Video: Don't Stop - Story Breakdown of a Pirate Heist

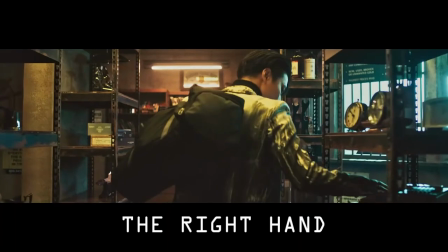Sung-hwa is the right hand. In the larger pawn shop group, he's not the first one in the door. He moves almost casually, even when helping Yeosang search the bookcases.
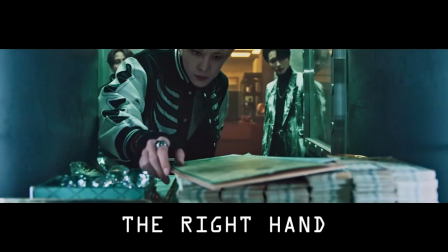Yoon-ho checks in with him about the document, even when this is so clearly what they've come here for. They defer to him.
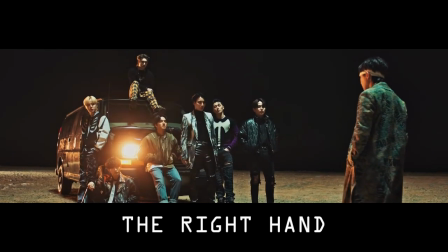He's second only to Hong Ju. Mingi is a curious case.
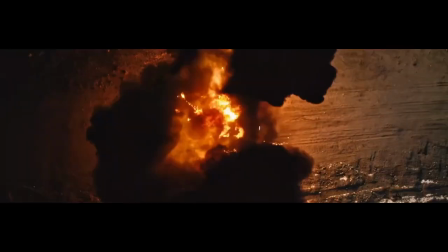Demolition expert matches the bomb, and lone wolf matches the isolated nature of this particular task,
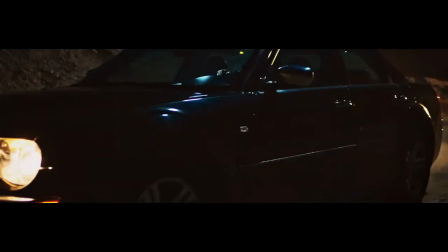but I think the role that encompasses all of the unique vibes of Mingi's scene is the wild card.
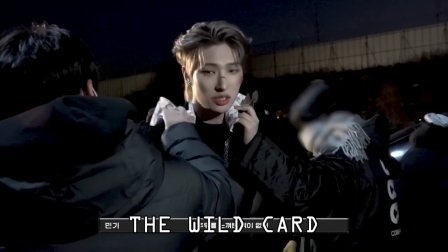It matches Mingi's versatile personality well, and covers how beat up he is. He was in a place of danger and came out of it alive, but not unscathed.
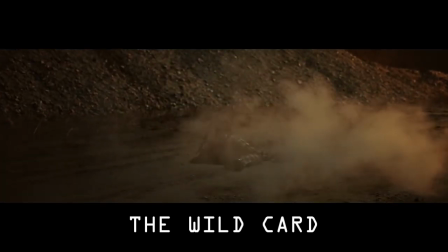Using bombs is often a risk in heists, given how fickle they are and how much attention they draw, and Mingi is uncaring of both.
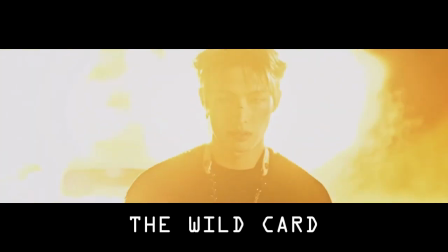There's also the fact that he, killed people. Yeah, those men did not survive that explosion. Not only is this the only violence we witness ourselves, but it's fairly extreme, which means Mingi has a mindset of, by any means necessary.
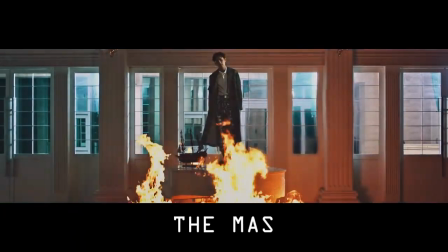Wild card fits perfectly. Finally, our mastermind. Hong Jung is alone in a place of safety while his crew execute the retrieval of the puzzle pieces.
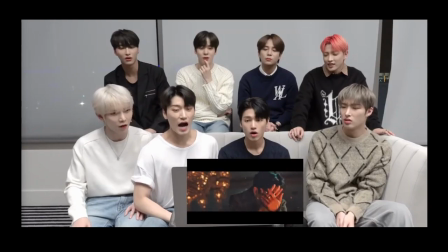Though Ateez mentions in the making film and the reaction that all of the members are angry, they've all lost the ship, and their future as a pirate crew is in jeopardy.
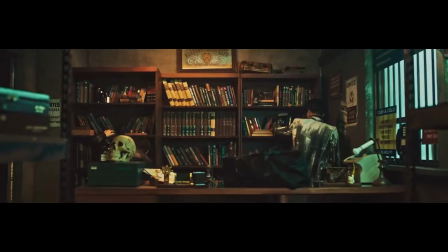If they don't find the items, they don't solve the puzzle, they don't clear their name, and they don't get to sail again.
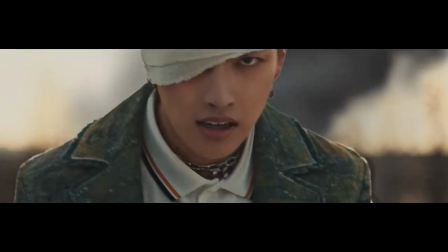Hong Jung is feeling this loss perhaps harder than anyone else. The captain goes down with their ship, and if the black eye is any indication, he at least didn't go down without a fight.
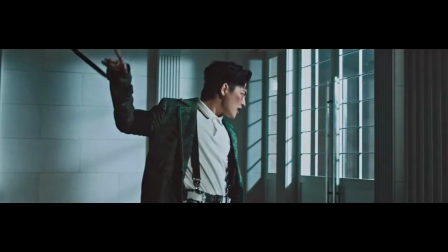There's a high chance he blames himself for their situation, and that rage is burning hot.
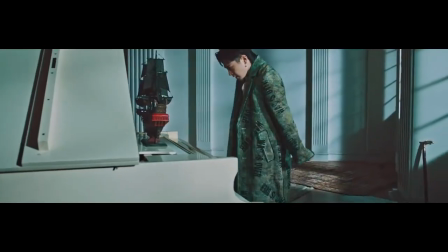Although he glares at the model pirate ship, he hits the piano first, unwilling to take his anger out on the symbol of his life's purpose.
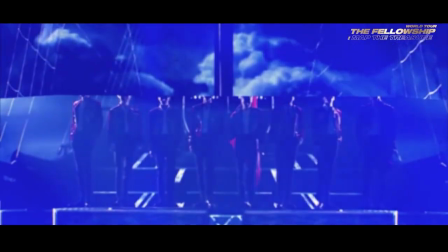In the main Ateez storyline, all the pirate ships we see have Ateez flags for sails. While the pirate references they make in music videos are classic for the most part, hoisting their own group flags is a huge symbol of their unique status in the world, and as pirates themselves.
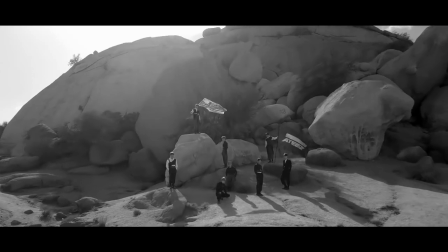It's, I feel, maybe the largest indication of our distance from the main storyline that the model ship is flying the standard black and white skull and crossbones.
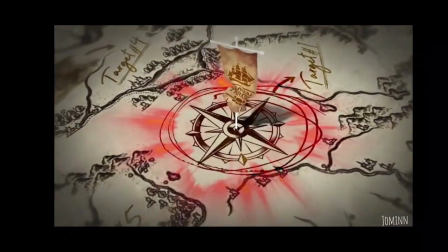It simplifies the story for me, and builds upon the idea that Don't Stop is a genuine homage to piracy as a whole, and not the unique type of piracy that Ateez is known to practice.
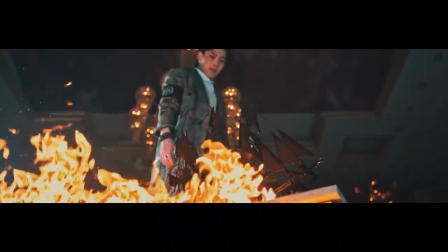It's only after Hong Jung smashes the lid of the piano shut and lights the room aflame that he grabs the chip.
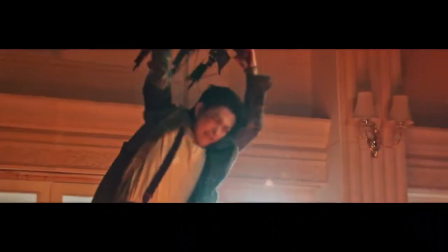He slams it down onto the piano, where it shatters into pieces.
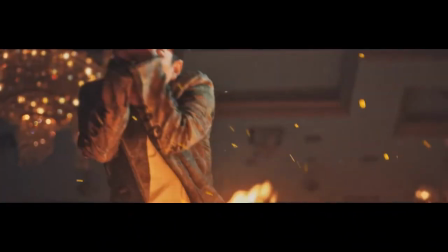It might be emotionally fulfilling for him to destroy it, but some of the debris sends sparks shooting upwards, one of which injures his right eye.
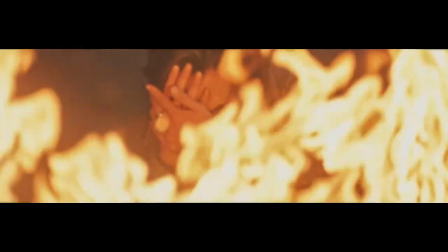We get this incredible shot of him staring through the flames, where he spots a large brass key in the wreckage of the model ship.
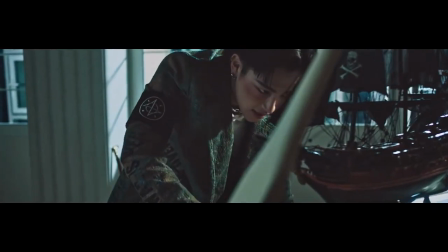The final puzzle piece. It was under his nose the whole time.
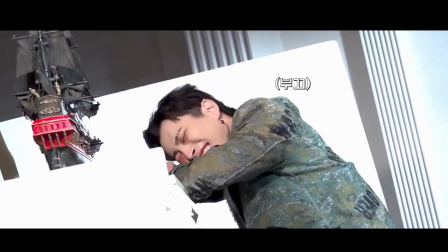Hong Jung says in the making film that he lost his eye because he couldn't control his rage. In the main Ateez storyline, eyes have great importance.
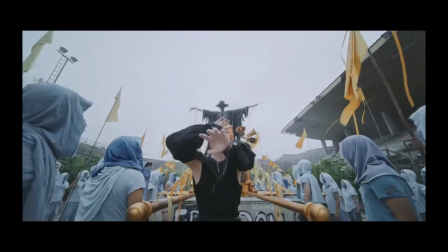Covering one eye is very common and has several meanings depending on which theories you subscribe to.
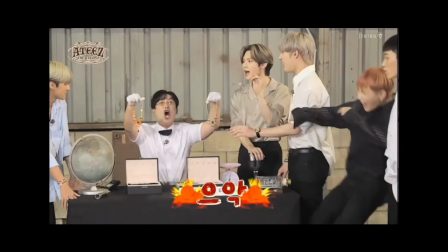Here, in this universe-based universe, losing an eye is likely symbolic of paying a price for losing a game.
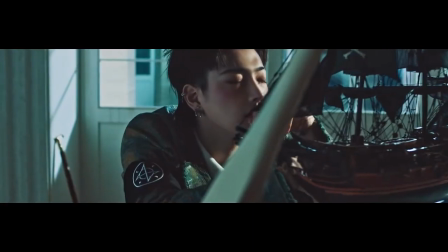There are victories, and there are penalties. As if losing everything he's built up wasn't enough, Hongjun needs a physical reminder of what happens when he's not the winner.
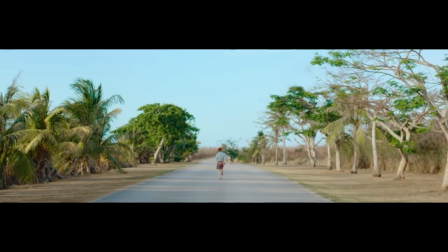In the shadowy parallel to one of the iconic scenes from Wave, a now eye-patched Hongjun staggers down a long road,
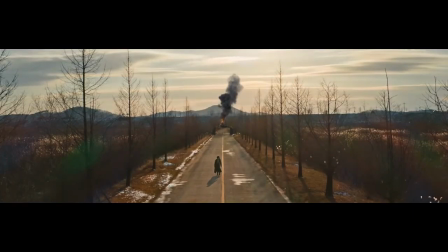uncaring of the mansion burning behind him, and makes his way into the desert where he's reunited with his members,
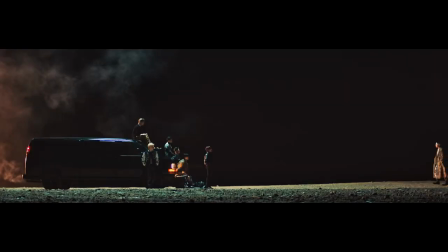although there's a distance between him and them. Treasure and Pirate King established deserts as Ateez's starting ground, so the visualization of them returning to their origins fits perfectly with the idea that they have to start their journey again from nothing.
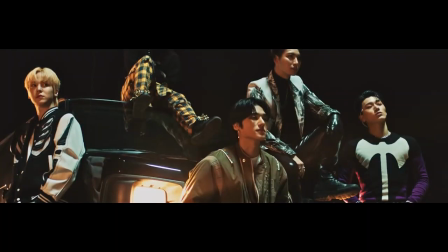This was such a smart creative decision that instantly sparks a sense of deja vu for any audience member who made that connection, even subconsciously.
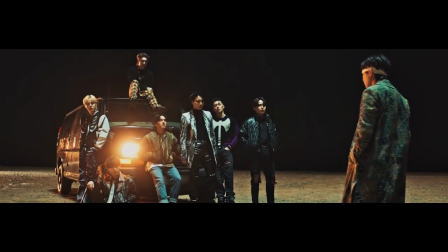The music cuts out, leaving only the rumble of the van's engine and Sunghwa's footsteps in the dirt. Hongjun's partner in crime is the only one to approach him.
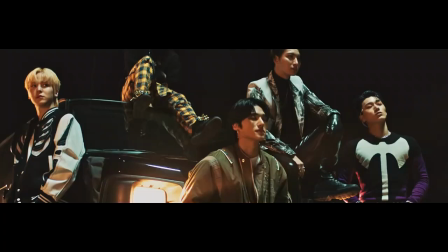There's a really powerful emotion in this scene. The relaxed way the members are sitting doesn't match their expressions.
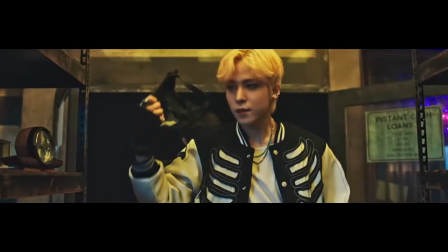Losing their ship definitely was a blow to the group as a whole, and it feels like it had an impact internally as well.
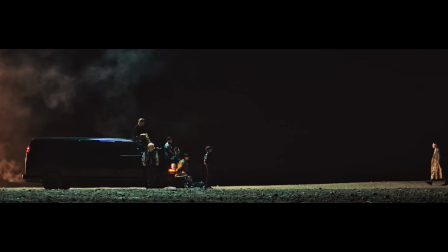At this moment, things are tense, which is only added to by the silence. There's an air of uncertainty.
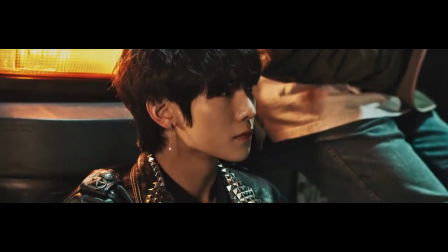Every member has a different look in his eyes, and a different expectation of how the next few seconds are going to go.
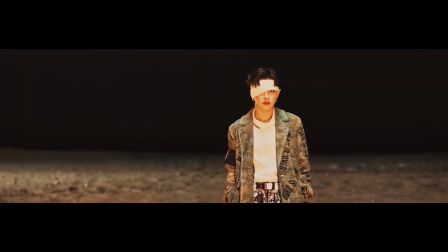Hongjun stops a dozen feet away and comes no closer.
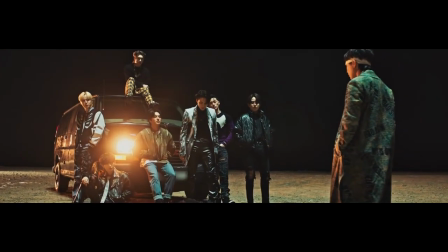This could be a sign that he's reluctant to assume they've forgiven him for the loss of the ship if he really does blame himself, or it could be that he doesn't think they've succeeded.
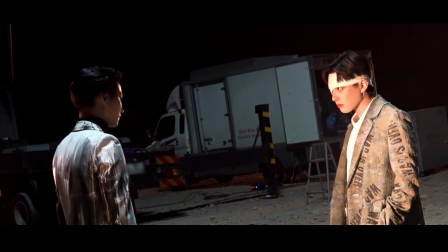Making them shout their failure across a desert is a power play intended to humiliate,
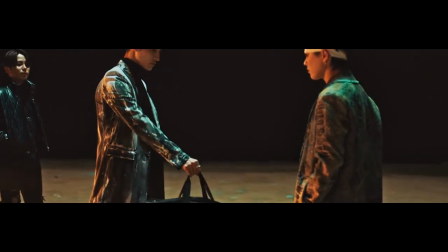but so is tossing their unquestionable success down at Hongjun's boots, which is what Sunghwa does.
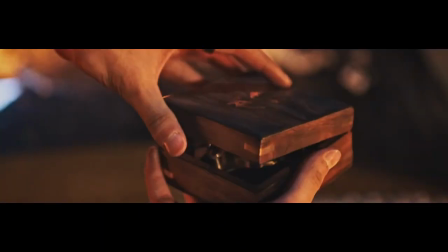They found what they'd lost without Hongjun's help.